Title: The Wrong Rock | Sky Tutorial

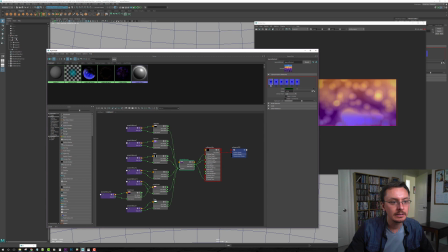So anyway, that covers the main color, and then when I turn on this, you get additional effects on top. Let me hide this so that you can see exactly what this is.
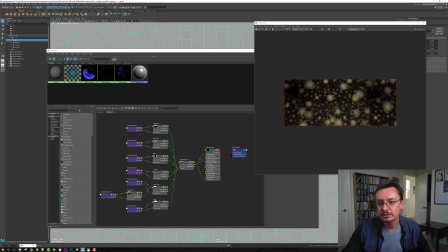So these layers are literally just a sort of puffiness, and they're moving around. Now, in the middle of the day, you might want those to be quite bright, because it might feel cool to put, you know,
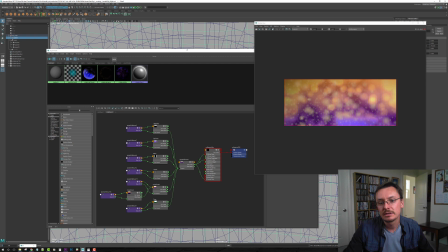bright lights that feel like they're passing through the leaves and things. But in darker scenes, you probably want to tint those down.
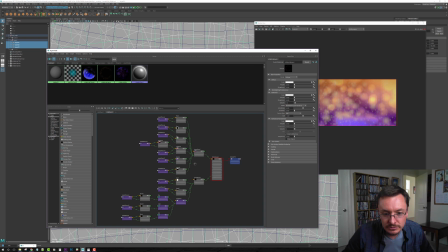Let me try to pull. Here we go. So this is where you'll manipulate those.
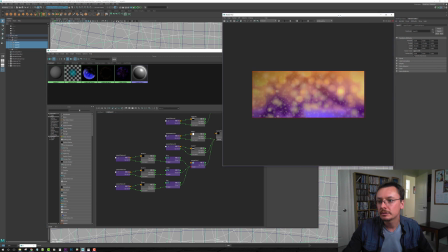Let me just go over here.
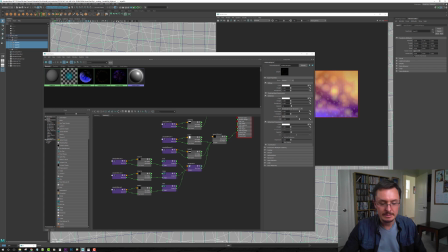They feel a bit like clouds, but they move a lot like light passing through trees. I think my shortcuts are all messed up, so I can't actually see the attributes.
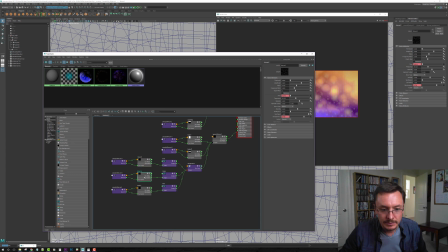Channel editor, that's kind of annoying. Right, so in essence, the easiest way to manipulate these is with the channel control viewer,
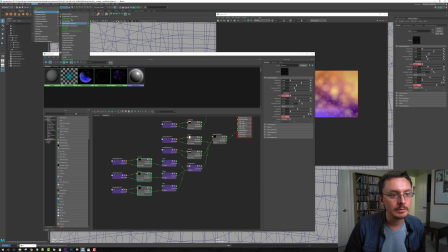but right now I can't get the shortcut to come up, so I'm going to have to just... Here we go.
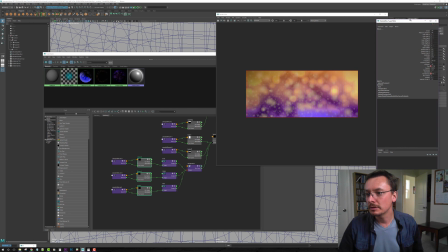It's this is what I'm talking about.
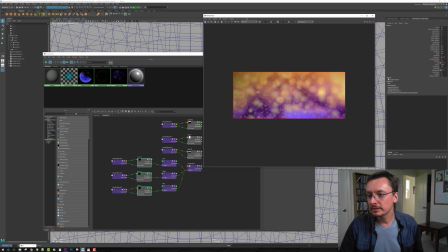Okay.
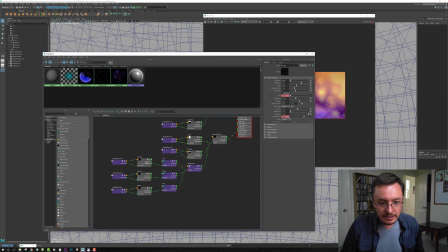Right. So if you select all of these and go into here,
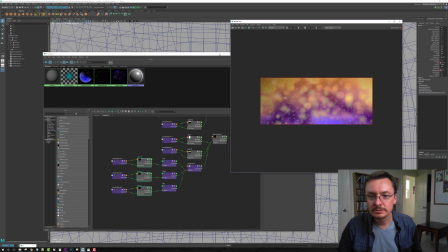you can change the color of this by just changing the color on those things.
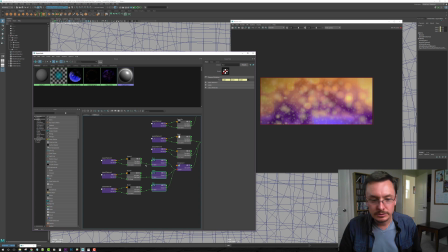I think, is it here? Let me just check. Ramp color.
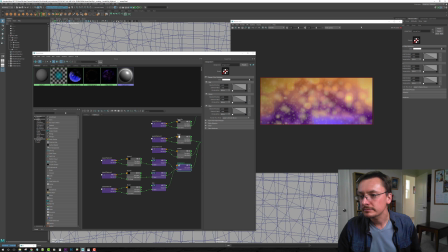Right. One overall way you could do it is to tweak this.
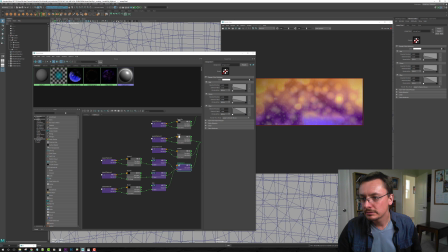I think that's right. Is that working? Yes, it is. So this is adjusting the hues based on the red, green and blue, and that affects all three. Another way to do this
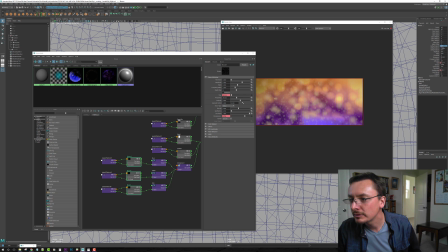is like this. Default color 0.5. You could just go 0.1. Nope, that's not it. 1. No, okay, I'm looking at the wrong value there. 0.5 again. Maybe it's the color again. 0.1.
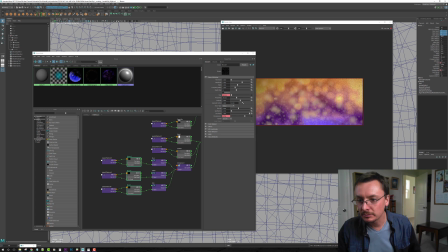Yeah, okay, so that is affecting it, but it's not quite what I was trying to get across. But essentially you can see that by manipulating these values, the reason there are 3 of them going into one node is because they have a little bit of an offset on them.
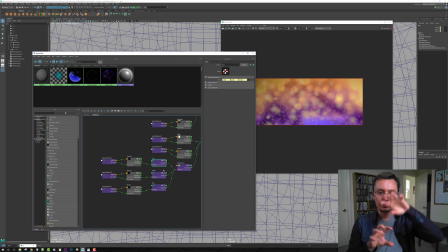The idea is that there's a red, green and blue offset to give us a sort of chromatic distortion, and I don't think we need to mess with that too much. I think it's set up quite well.
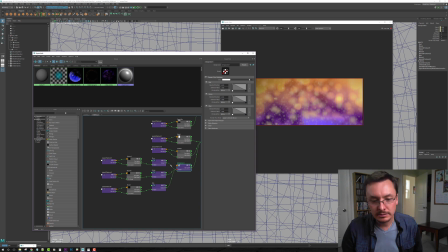But basically there is an offset somewhere in this. I'm trying to remember where I put it. That creates that offset. Let me see where I put it. I can't remember where I put it. If we need to get into that, I can dig around later.
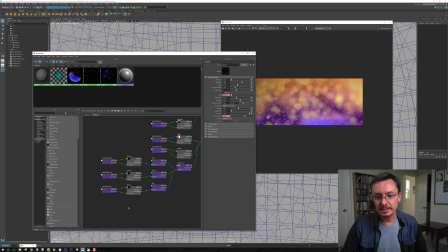But basically, the reason there's 3 of them is because they are all slightly offset, so that when you see the render up close, it feels like a sort of chromatic distortion, which is kind of cool.
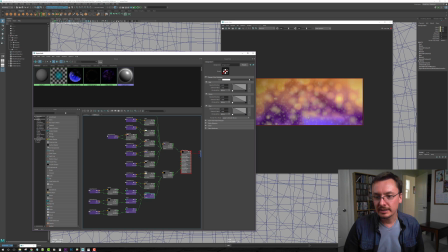Okay, so anyway, that's a pretty straightforward thing. It just kind of adds on top of the color.
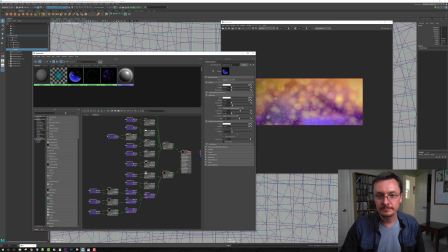And then if you need to mess around with clouds on top of this, let me show you this one from up here.
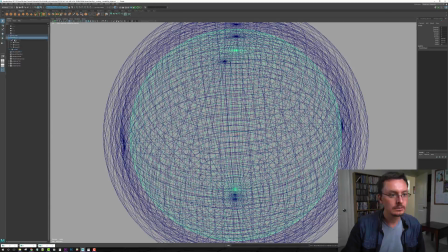I wonder if we can even see this in here.
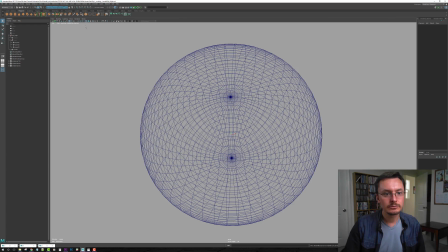Let's just try this.
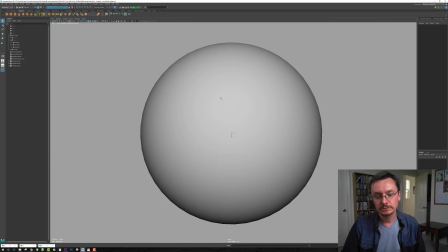No, I don't think so. Oh wait, okay, render.
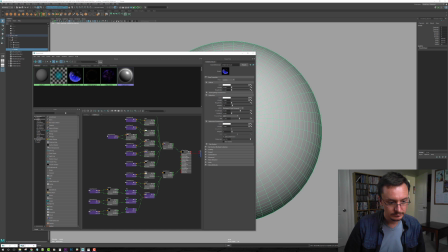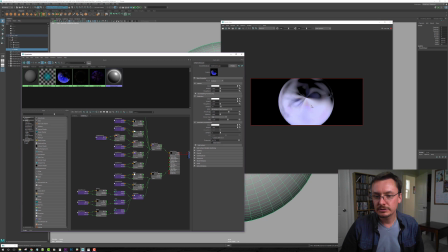Here we go. So you can see that the top of the dome looks like this.
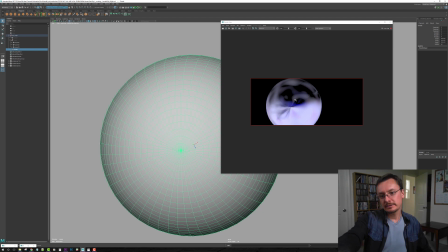And if it's essentially that sort of light purple is the idea of some clouds. And we can wipe that back around the dome as we prefer,
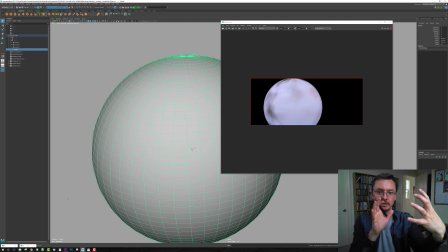and obviously you can rotate the dome to get it where you need it, and then you can have something wipe over the sky.
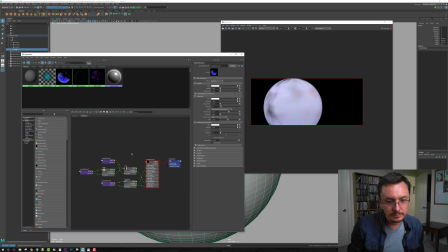Right, so let's bring up the shader for this one. Okay, this was a bit of a simpler one. Essentially, this controls the position and the brightness of the clouds. And into this we've got some noise being pumped into the
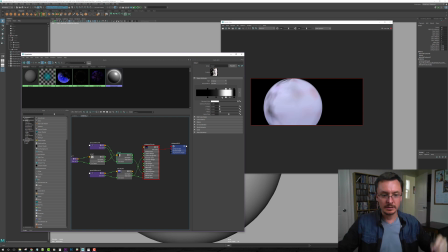transitional colors so that it breaks it up and makes it look a little bit more like real clouds. Whilst this ramp controller defines the color of the cloud. So if you need it to be darker, then you just move these over.
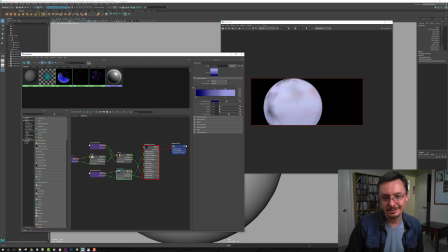Sorry, my machine's just being slow. Don't know why it needs to load a hard drive up in order for me to manipulate a shader. But there you go, so you can see the color changing on that. So that defines the color of the shade, the cloud.
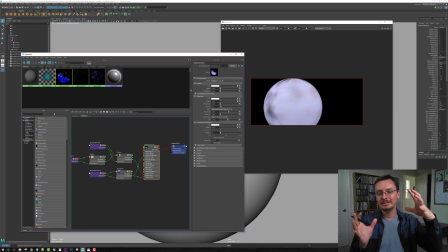And I think in many cases the easiest thing if you want to transition that cloud is to actually just rotate the dome. But if you want to, you can also just animate the position of this ramp to give yourself a little bit more control.
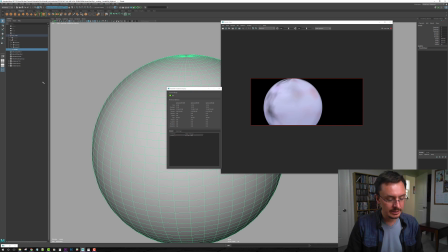But like I said, I don't think you're going to need that in a lot of cases. So for now, let's turn that one off.
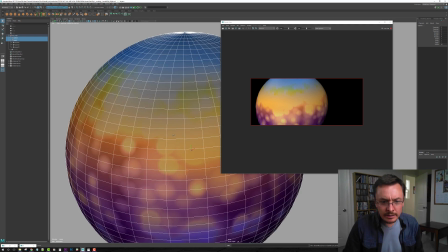Yeah, so this is it. Unfortunately, Redshift, I'm not sure how to get it to...
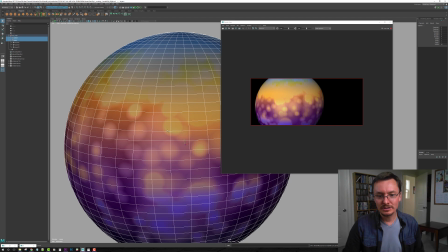What I usually like to do is hide the outside of the dome so that you only see the inside so it's one-sided render,
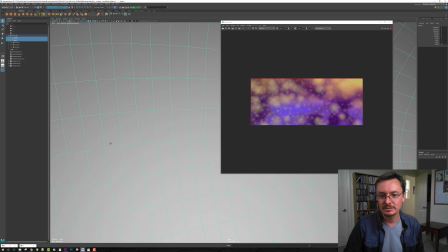but Redshift doesn't seem to want to do that, so you have to actually position your camera inside of it to see what you're doing and then move around.
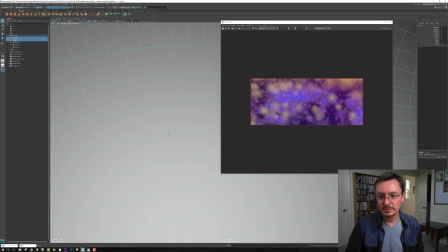But there you go. So you can get some quite pretty effects, and I think most of the time we're not going to be looking for anything this strong.
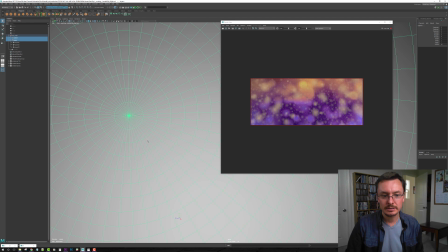I mean, we might actually go for simpler colors in most things, but it'll give the sky a little bit of life.
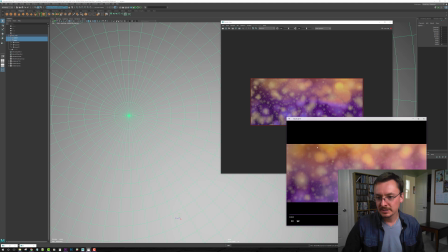One of the things we have to bear in mind as well is that if this is too busy,
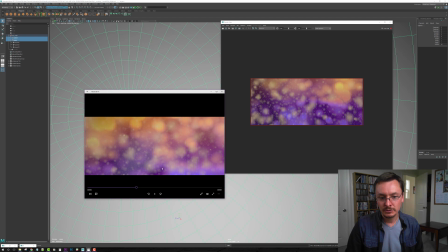I mean this is pretty slow, you have to really be looking at it to see what's happening, and there's a reason for that. It's because we don't want it to be too distracting from what's happening in the foreground. But if it is too distracting, then maybe we want to slow down the effect even more.
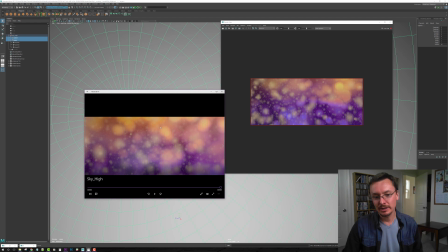I'd be surprised if there's any situation in which we need it to go too fast. The only thing I can think of is when we speed up time, maybe we want to accelerate the effect just a little bit. And in those situations, because the animation is actually in the reference file, there's two ways to edit that.
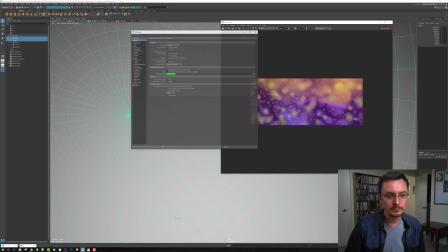Either we go into the settings for Maya and tell it that we would like to edit the animation, which I'm trying to remember where that option is. Auto key, rotation, tangents.